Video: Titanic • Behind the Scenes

I hope I'm like her when I'm that age. The reason that we put in this little narrative bit of business where we explain the sinking of the Titanic is so that we wouldn't have to explain it as it was actually happening.
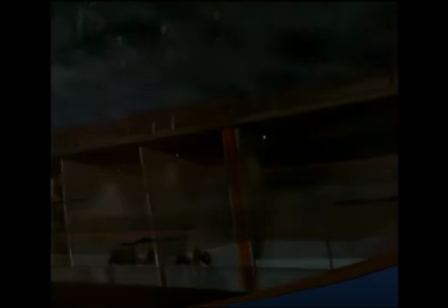4:22 And even though the death convulsions of the Titanic were very technical,
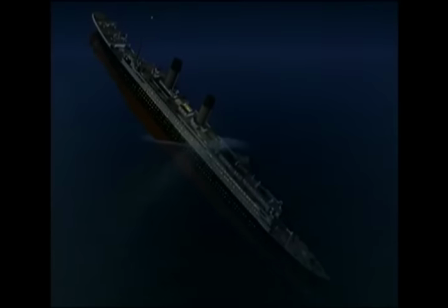4:26 Jim condensed it down so when it was happening, you'd know exactly what was happening with the sinking of the ship, the breaking up, the stern turning perpendicular, and then subsequently sinking underneath Jack and Rose. I just couldn't think of how you could explain to people what was going on below the water. if you didn't already know.
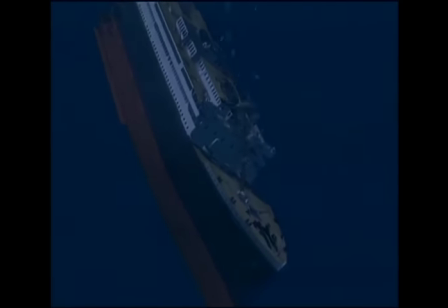4:43 I mean, it is pretty cheeky that you can show everybody the end of the movie. Not only are people standing in line outside the movie theater saying, why am I standing in this line?
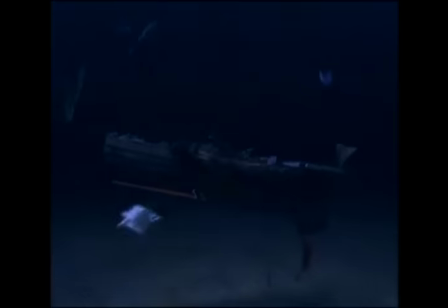4:51 I know what happens. But once they're watching the movie, you're gonna show them the ending.
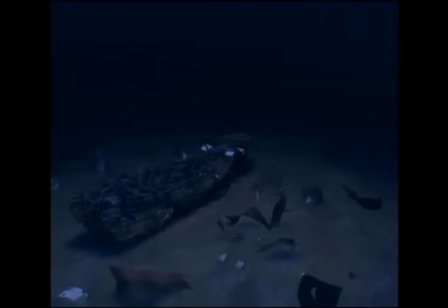4:55 But the sinking simulation animation, I think was critical to an understanding of what's going on in those last few minutes. The lure of the Titanic, especially underwater, the way it is now, there's something about it that makes you want it to be the way it used to be.
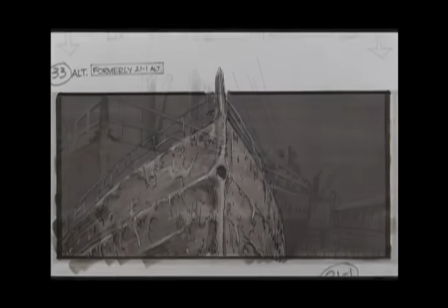5:12 And that became sort of, as we talked about it with Jim, the backbone of the film,
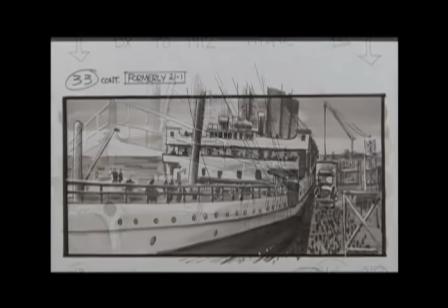5:17 because that's part of this film, is that you see it as a wreck and then it essentially comes back to life.
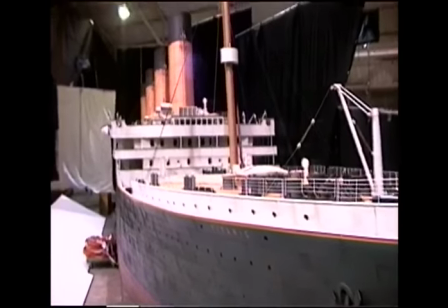5:22 The transitions going from the way it used to be to the way it is, or going from the way it is to what it is now,
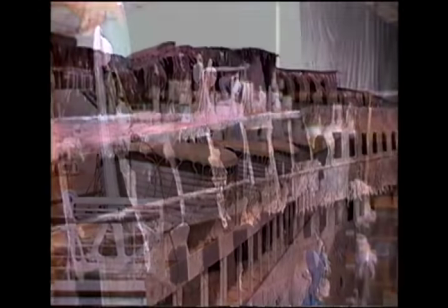5:27 those things can only be done with the total control of having all the elements at your disposal,
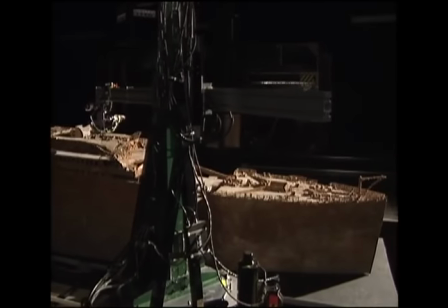5:32 so you could pick and choose the camera move for drama's sake, not because you have a limitation.
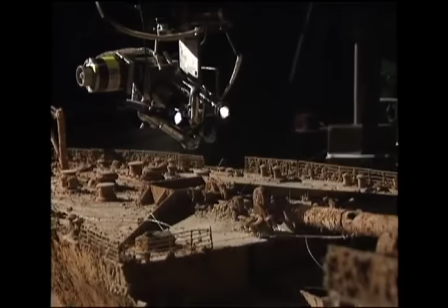5:37 So, if you need that control, you need a realistic version of what the wreck is.
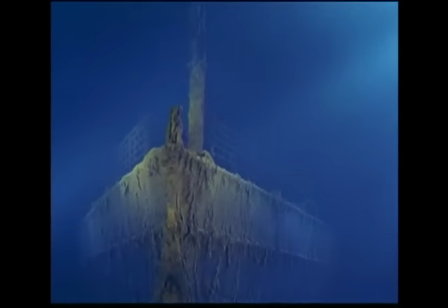5:43 You need a pristine ship. You need to be able to light both of them and then cross-light both of them as you go through one transition to another.
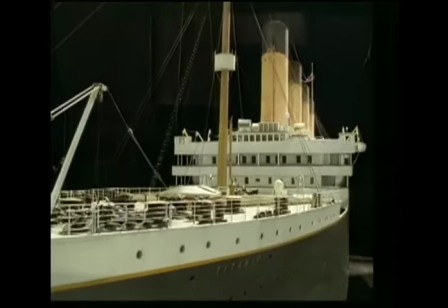5:50 And then, of course, you need computer-generated water, which has never been done. We need computer-generated people.
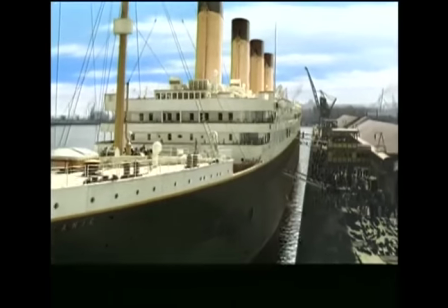5:55 So, all of a sudden, you need to create all this technology just to recreate the sensation you have by looking at Jim's footage underwater.
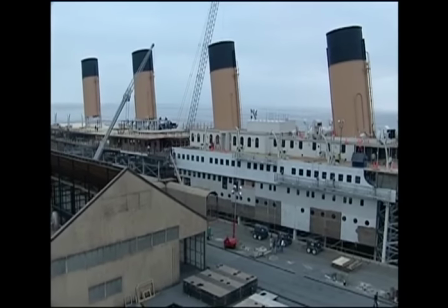6:04 We made the decision to only build one side of the ship towards the ocean side of the tank into the prevailing winds,
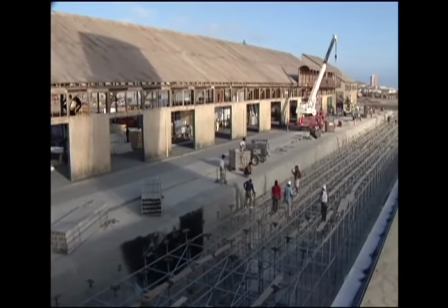6:10 leaving the rest of the tank to build Southampton Dock. And in doing so, we ended up building the starboard side of the ship.
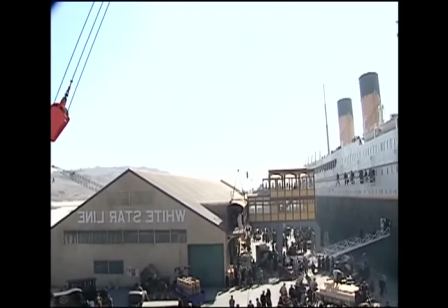6:18 It forced us to locate Southampton Dock on that side to shoot the whole sequence, but in fact, in history, it was on the port side.
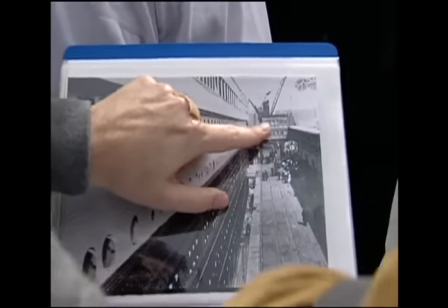6:27 This is this scene only in reverse. There's the passenger gantry there and just everything.
Let's see if I have a scene that takes place on the port side, but I only have the starboard hull Then I have to shoot the scene on the starboard side and
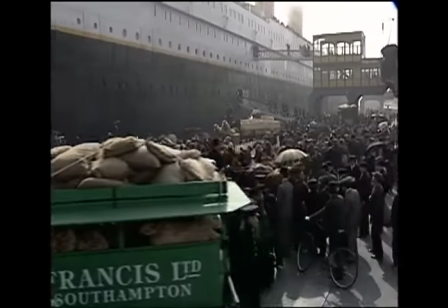6:42 then turn the film around mirror image later So that would be starboard flop for port
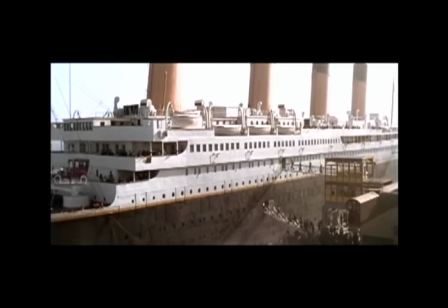6:48 It gave us a little bit of a brain teaser trying to figure out exactly how to cheat these things so that they would look right Where are you standing again?
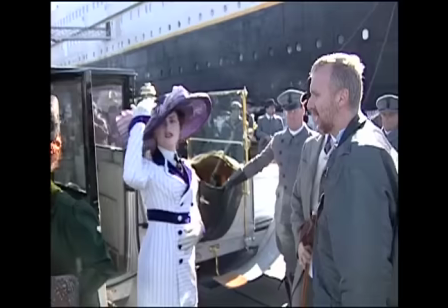6:55 Who was on your right? Okay Well if they were on your right they're gonna be on your left and you were holding hands with your right hand So oh and turn your hat around and it was a nightmare. I this flopping thing I just haven't been able to get my head around at all. You know, one minute, my parting's on this side.
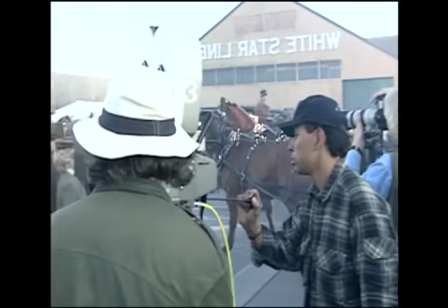7:08 The next minute, no, we're flopped. It's on that side. And it just started to make me laugh when I'd seen men with white star line written across their hats just backwards.
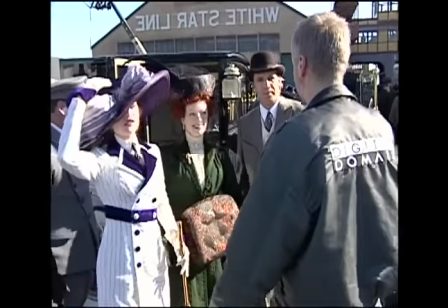7:14 I couldn't quite get my head around it, so I just sort of gave up. It's just not something you want to do.
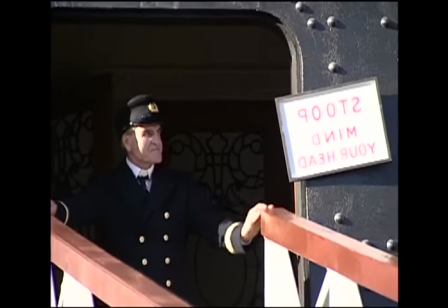7:20 But, you know, we saved millions by not building that other side of the ship.
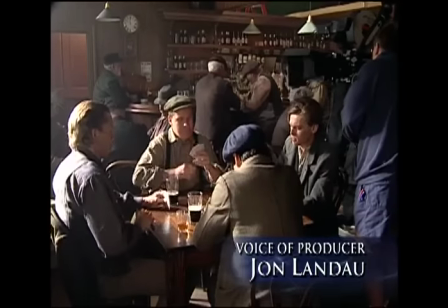7:25 We brought in Bob and Denny Skotek to add the ship and dock outside of our green
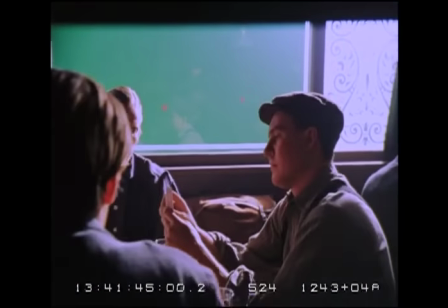7:29 screen pub set. and they came up with a pretty economical and effective solution.
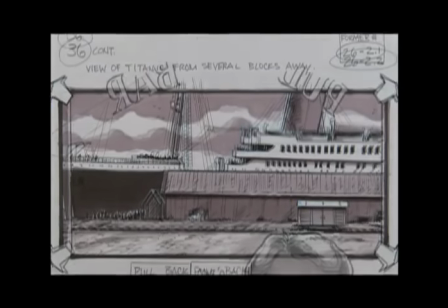7:34 There was a little bit of forced perspective. We created the shot the way we wanted to look on paper and then proceeded to build everything to fit that look.
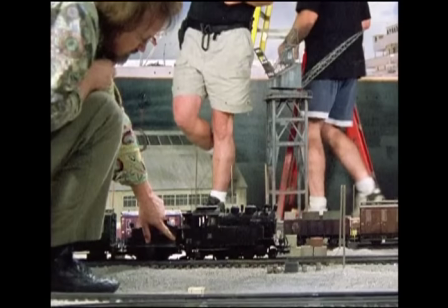7:44 We felt the best way we could do that was to assemble a combination of miniature elements and painted elements and then enhance it all by adding people in digitally. The ship was a photographic cutout and everything in foreground from that was a miniature in in some form or another,
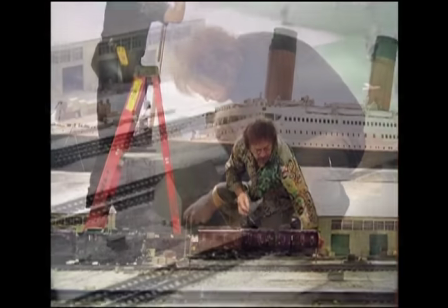8:00 to the scale that fit to our train. That was sort of like guiding us in which direction that we should go in.
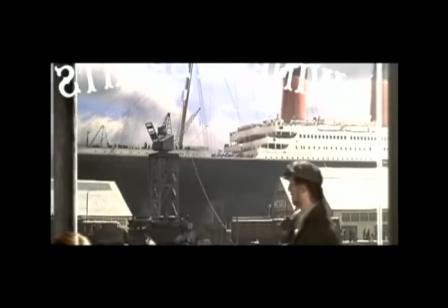8:05 In addition to that, of course, the backdrop, the very backdrop of the sky was painted. And I think we did a pretty good job of matching to the full-size set pieces.
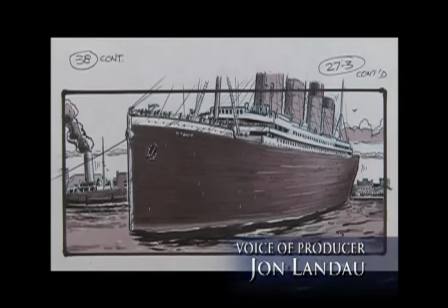8:16 So we had our big set, but now we had to make the ship sail.
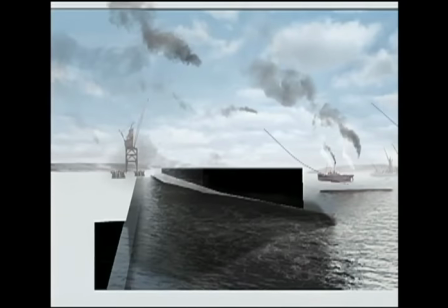8:20 And that's where Digital Domain came in. They created and composited literally hundreds of elements into the departure sequence,
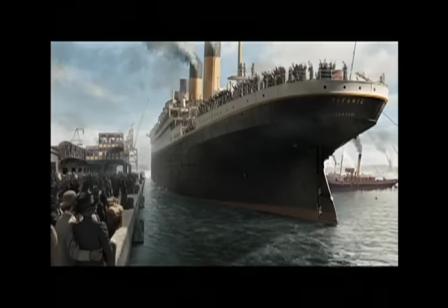8:27 from digital birds, computer-generated water and CG smoke to background paintings of the pier and the sky.
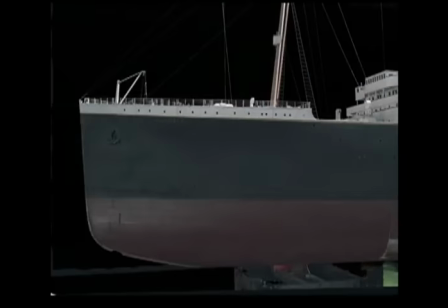8:35 We then added digital people to their 40-foot model ship and
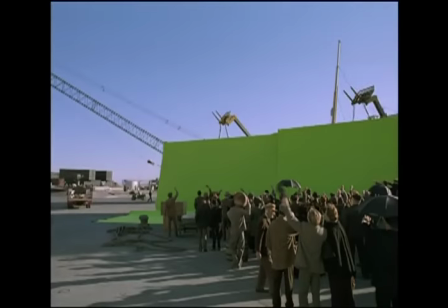8:41 scores of waving extras were shot against green screen in parking lots and placed in the foreground of the shots.
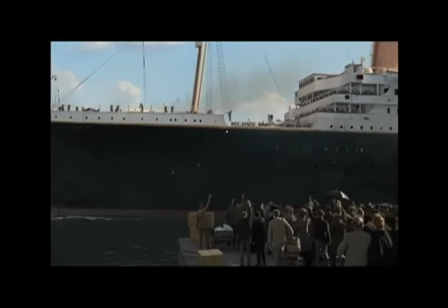8:48 All of these effect shots had to blend perfectly with our live-action shots of the set to sell the illusion that the great ship was on way.
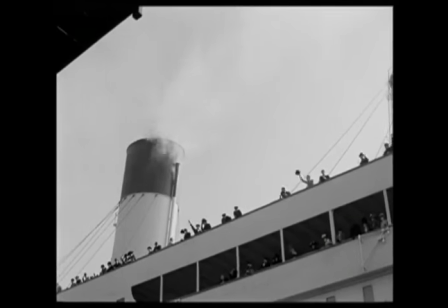8:57 The real Titanic was a collection of people from all walks of life brought together for one fantastic experience and that's really what happened with the extras.
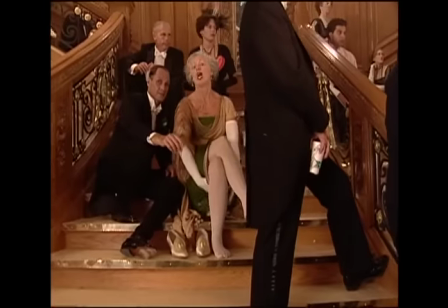9:07 It was such a great assortment of people, you know Irish people, Scottish people, English people, Norwegian, Swedish and it was such a nice melting pot.
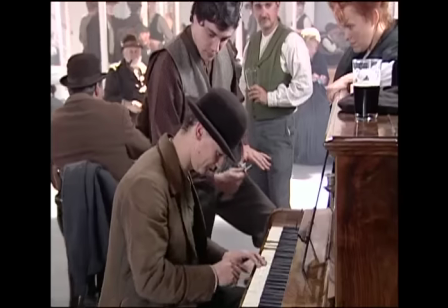9:17 These weren't people who were professional actors necessarily or even professional extras and they really were people who come from all walks of life and were brought together
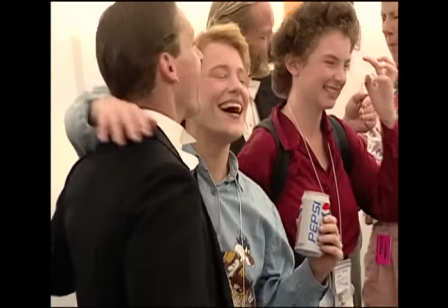9:25 and there was sort of this comparison in my mind between the people who were on the movie set as extras as passengers and the people who
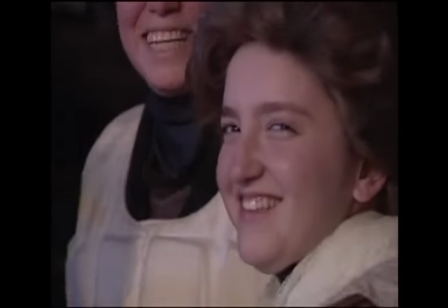9:34 were on the Titanic they worked together for so long by the end of the film they had such great heart they loved coming to work every day they became like this kind of strange family what a great week thank you very much the
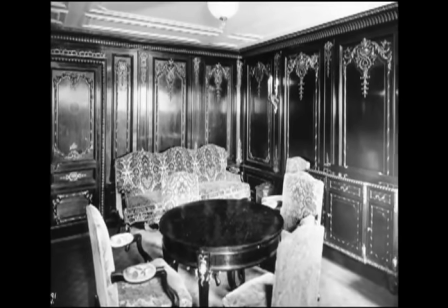9:49 third class and first class in 1912, they were very segregated and in some ways you did know your place.
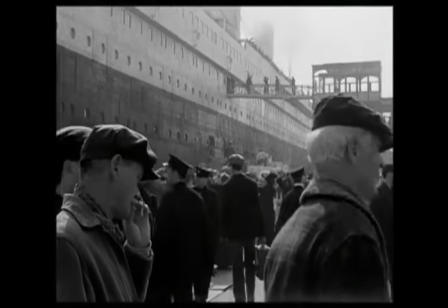9:58 The average American made $500 a year.
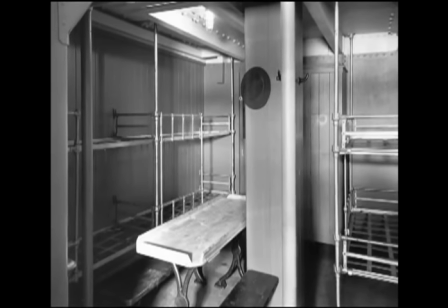10:01 If you were to sail in the Titanic in third class, it cost you about $33 for a bunk and you would share a room.
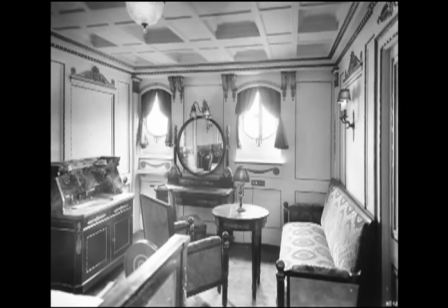10:07 The most expensive stateroom was well over $4,000. So really, you know, a suite on the Titanic would have cost you eight times the American average income. Part of the story would be about class distinction, So we had to show the luxury and the spectacle and the beauty of it.
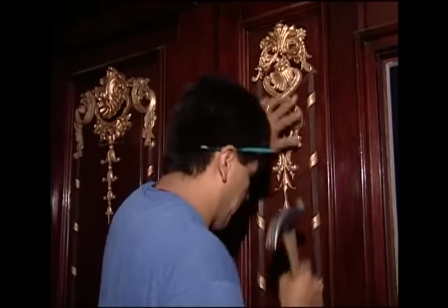10:24 And Jim even went to the length of the stateroom that he had Rose stay in.
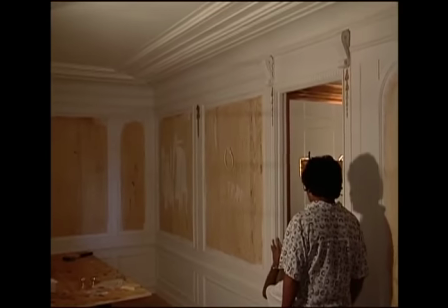10:30 It was unknown who had stayed in that room. So it wasn't contradicting some historical figure who might have perished. J.P. Morgan was supposed to be, had booked the room and then decided not to sail at the last minute.
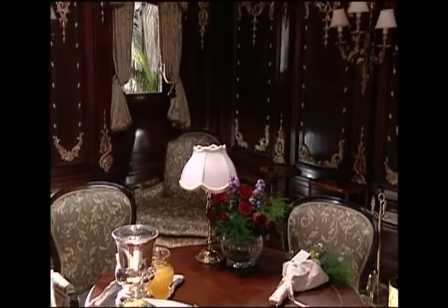10:42 And it was assumed that Bruce Ismay had moved into it, but that wasn't documented. So as far as we know, Abdir was available for our characters. The engine room sequence was very involved.
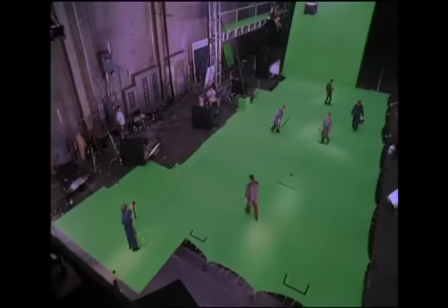10:57 Today, nobody thinks twice about shooting against a green screen and having it all digitally added later.
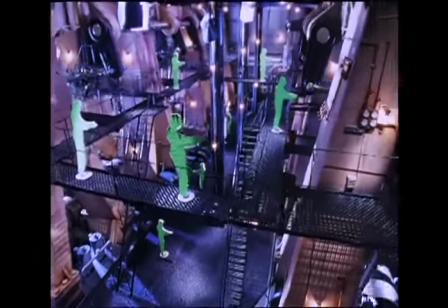11:03 But at that time, it was difficult to do digital stuff, so a lot of it was done with the models. And we would do motion control matching and a bunch of complicated things.
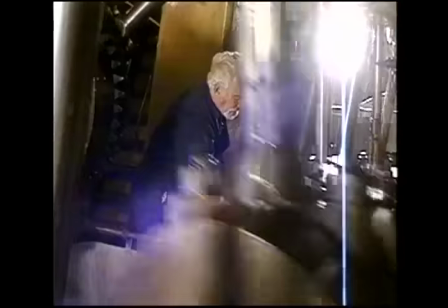11:10 We did some research, and there was this Liberty ship, the Jeremiah O'Brien, which is an old World War II vessel that had triple expansion reciprocating engines.
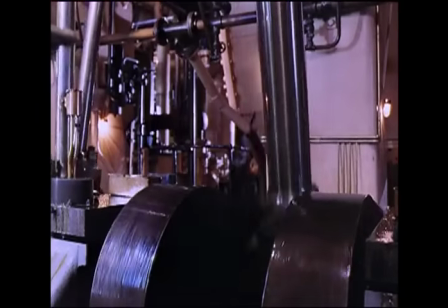11:19 Basically like a one-third scale version of the Titanic's engines. So we had some model makers to build one-third scale lights and catwalks, and then we treated it as basically a model shoot.
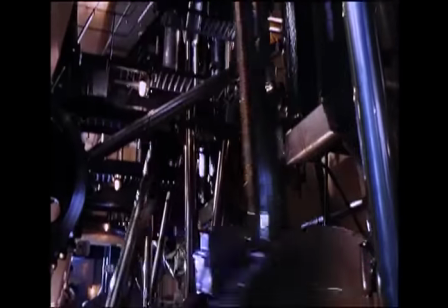11:31 We went into this Liberty ship, we lit it with miniature light bulbs, and we had catwalks,
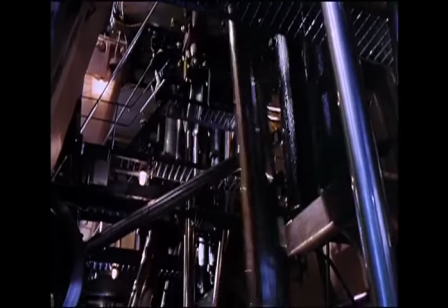11:36 and then we photographed at a slightly faster film rate to sort of give it a little bit more mass.
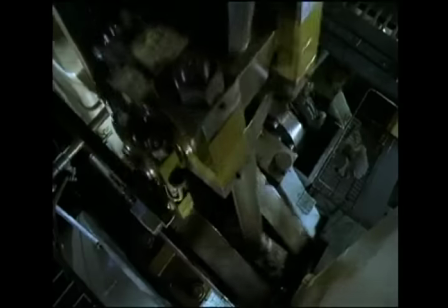11:42 One of the things I learned from Jim is the key is never do the same trick twice.
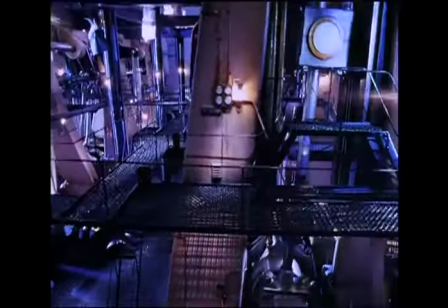11:48 Just when you think, ah, they're doing it with motion control and a background, you change it and now it's a real engine room,
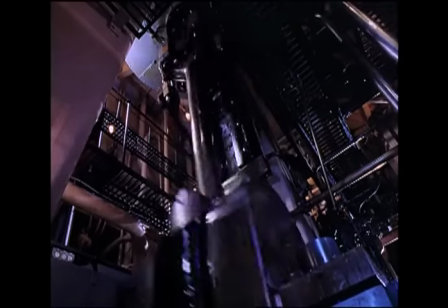11:54 you know, with the Jeremiah O'Brien with its one-third scale engines moving around and you cut to another shot and,
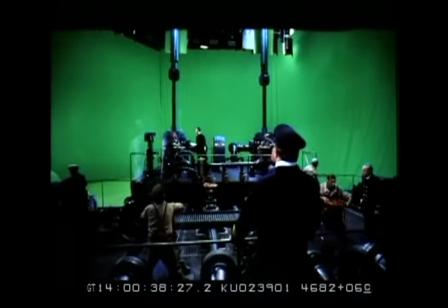11:59 you know, it's a green screen foreground with a background of the model.
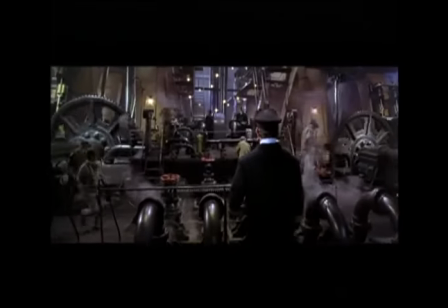12:03 If you always mix the techniques up, you're bound for a much better success than relying on one technique for the entire film. We're doing essentially an advertisement for the Titanic. Look how great it is to be in a Titanic. And how do you film a commercial like that now without actually doing it?
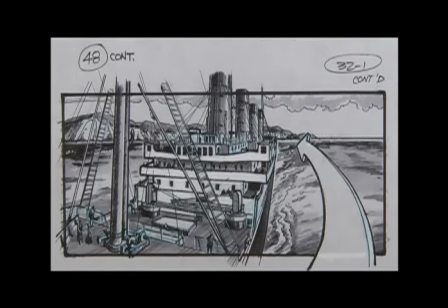12:21 The audience now is used to seeing these great sweeping helicopter shots as the grandeur of being out on the water.